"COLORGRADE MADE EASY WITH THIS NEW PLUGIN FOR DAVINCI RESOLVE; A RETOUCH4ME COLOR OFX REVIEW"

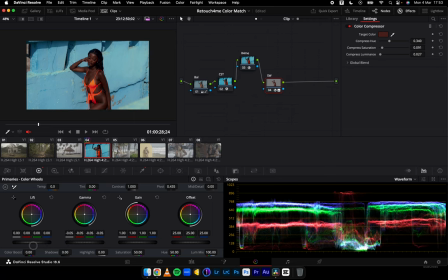Just to reduce the luminosity of it.
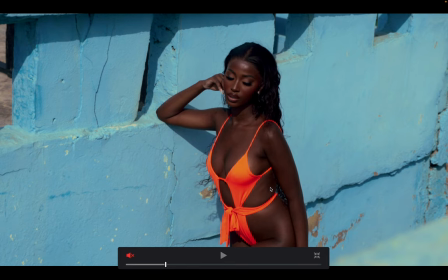So Command D, as you can see. Now let's play it back.
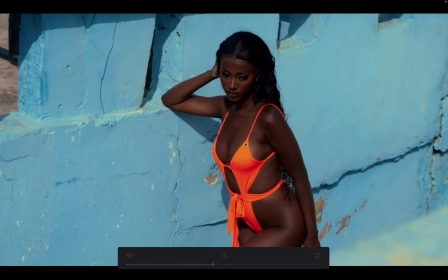We have our skin looking very, very sweet.
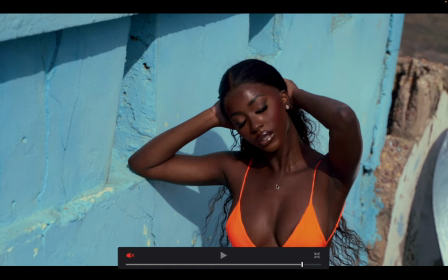Just take a look at that. So Command D again, you can see the luminosity values all evening out.
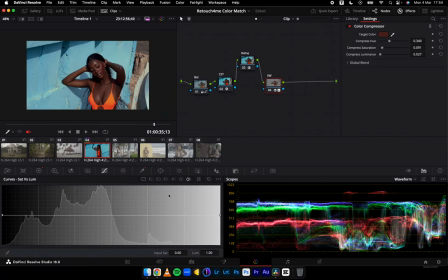There's more we can do to this. I can come to my curves, go to my sat versus luminance, reduce the luminance on the, reduce the saturation on the brighter side of the face, right? As you can see, I'm going to bring it all the way down because it's a dark skin model.
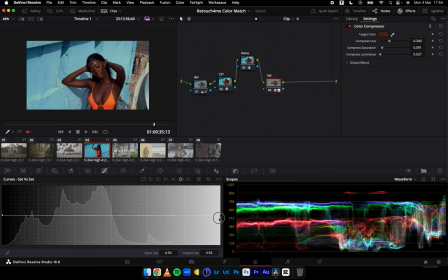Come to my saturation versus saturation, reduce the saturation at the very highlighted parts. Right, so you see before and after, and to top it all off, I want some softness to the skin.
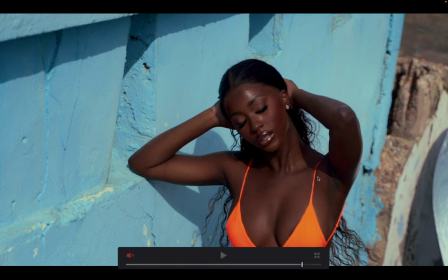I'll reduce the mid detail to minus 30. See, before and after. So let's play it back.
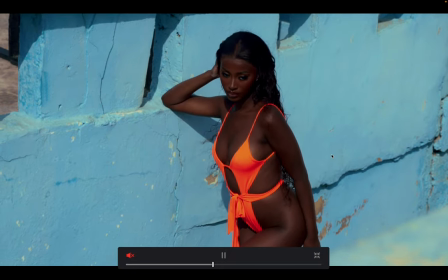Playing it back, I have enriched the skin with regards to how dark she looks.
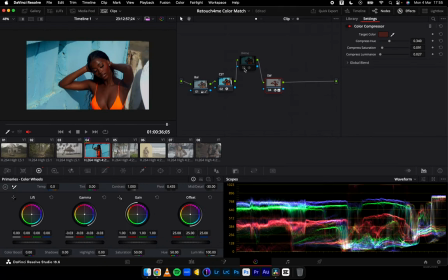I have the color grading from my Retouch4ME doing some very good job for me also. Look at how it changes the greens behind over there. And that's a perfect representation of color grading.
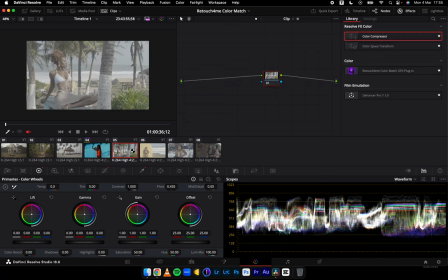All right, let's move to this particular footage, right? I'm going to apply what I did over here to this,
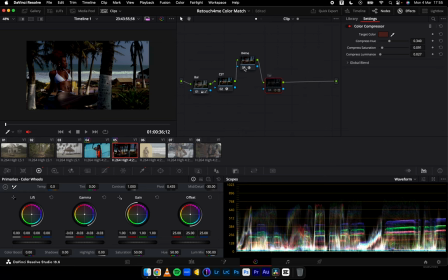but the next thing I'll do, let me turn this off, turn off the retouch for me, and I'm going to open up
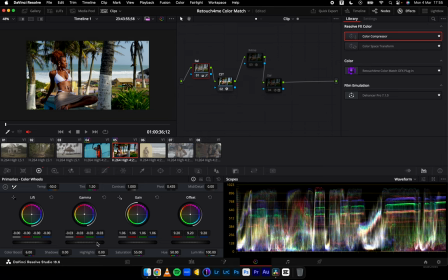the exposure, open up my midtones, and let's see if the blacks are not clipping over here. Opening it up a little bit, and I'll come and use the shadows over here to bring it up.
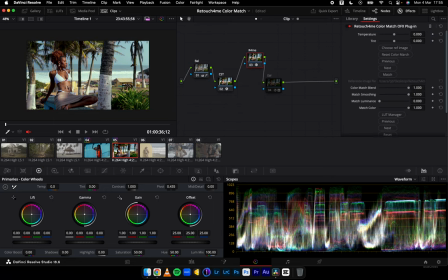I'll turn back on my retouch for me, but for the reference photo, I'm not going to use what I used initially. I'm going to use a similar image I shot in the same area, but I color graded it differently.
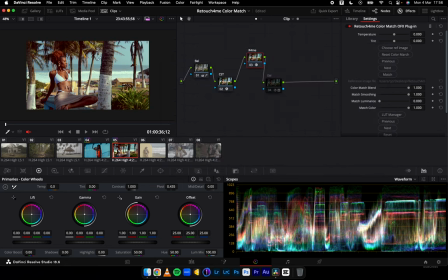So I'm going to use this, double tap on this, and I have this. Take a look at this. you realize I said something about match smoothening. This wouldn't work for this particular image, so I'm going to take it all out. And when I match the brightness values, take a look at the greens.
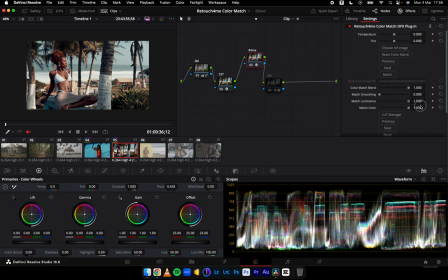They're doing a marvelous job. Am I right? Beautiful. I'm going to come back to my CST, which is my color space transform, add a tad bit of green tint into the footage, right? Just to have a little bit of that orange and teal.
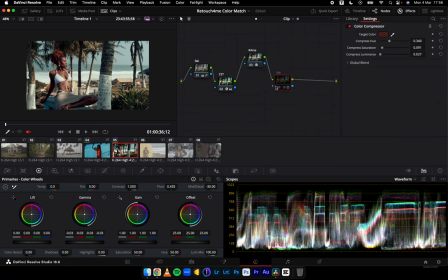Then, because I feel like they are all in the same tonal range with respect to skin tone, I'm going to turn this on and take a look at this.
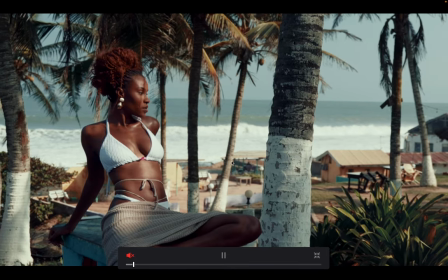So if I play back the footage, this is what we have.
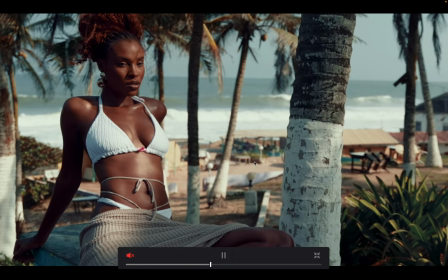Very good looking
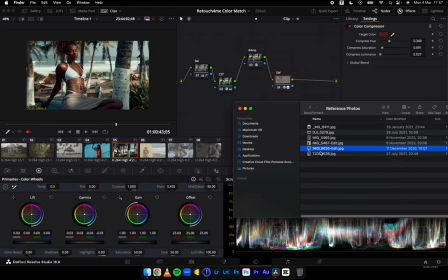representation of this particular, where is it?
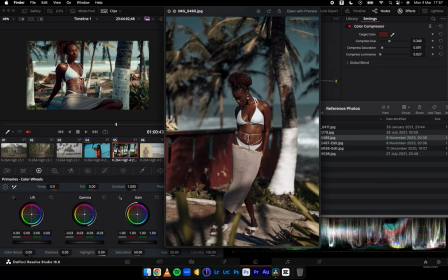Yeah, I think on a scale of 10, I'll give it say 8.5, because it's very, very, very close. You can go further to make the blues, the hues of, I mean, we have the hues of the blues in the same direction.
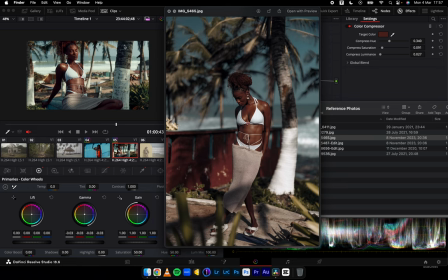The only difference is the luminosity. Take a look at the skin tones, take a look at the whites, take a look at the reds. They are working perfectly. All right, this is how quickly I am color grading these footages. I've already done that for this, so I'm going to input that in here.
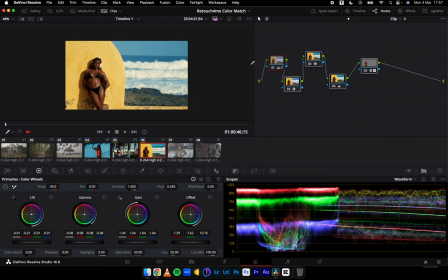The reference image for this particular work comes from
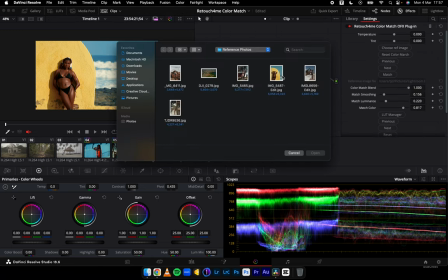this image.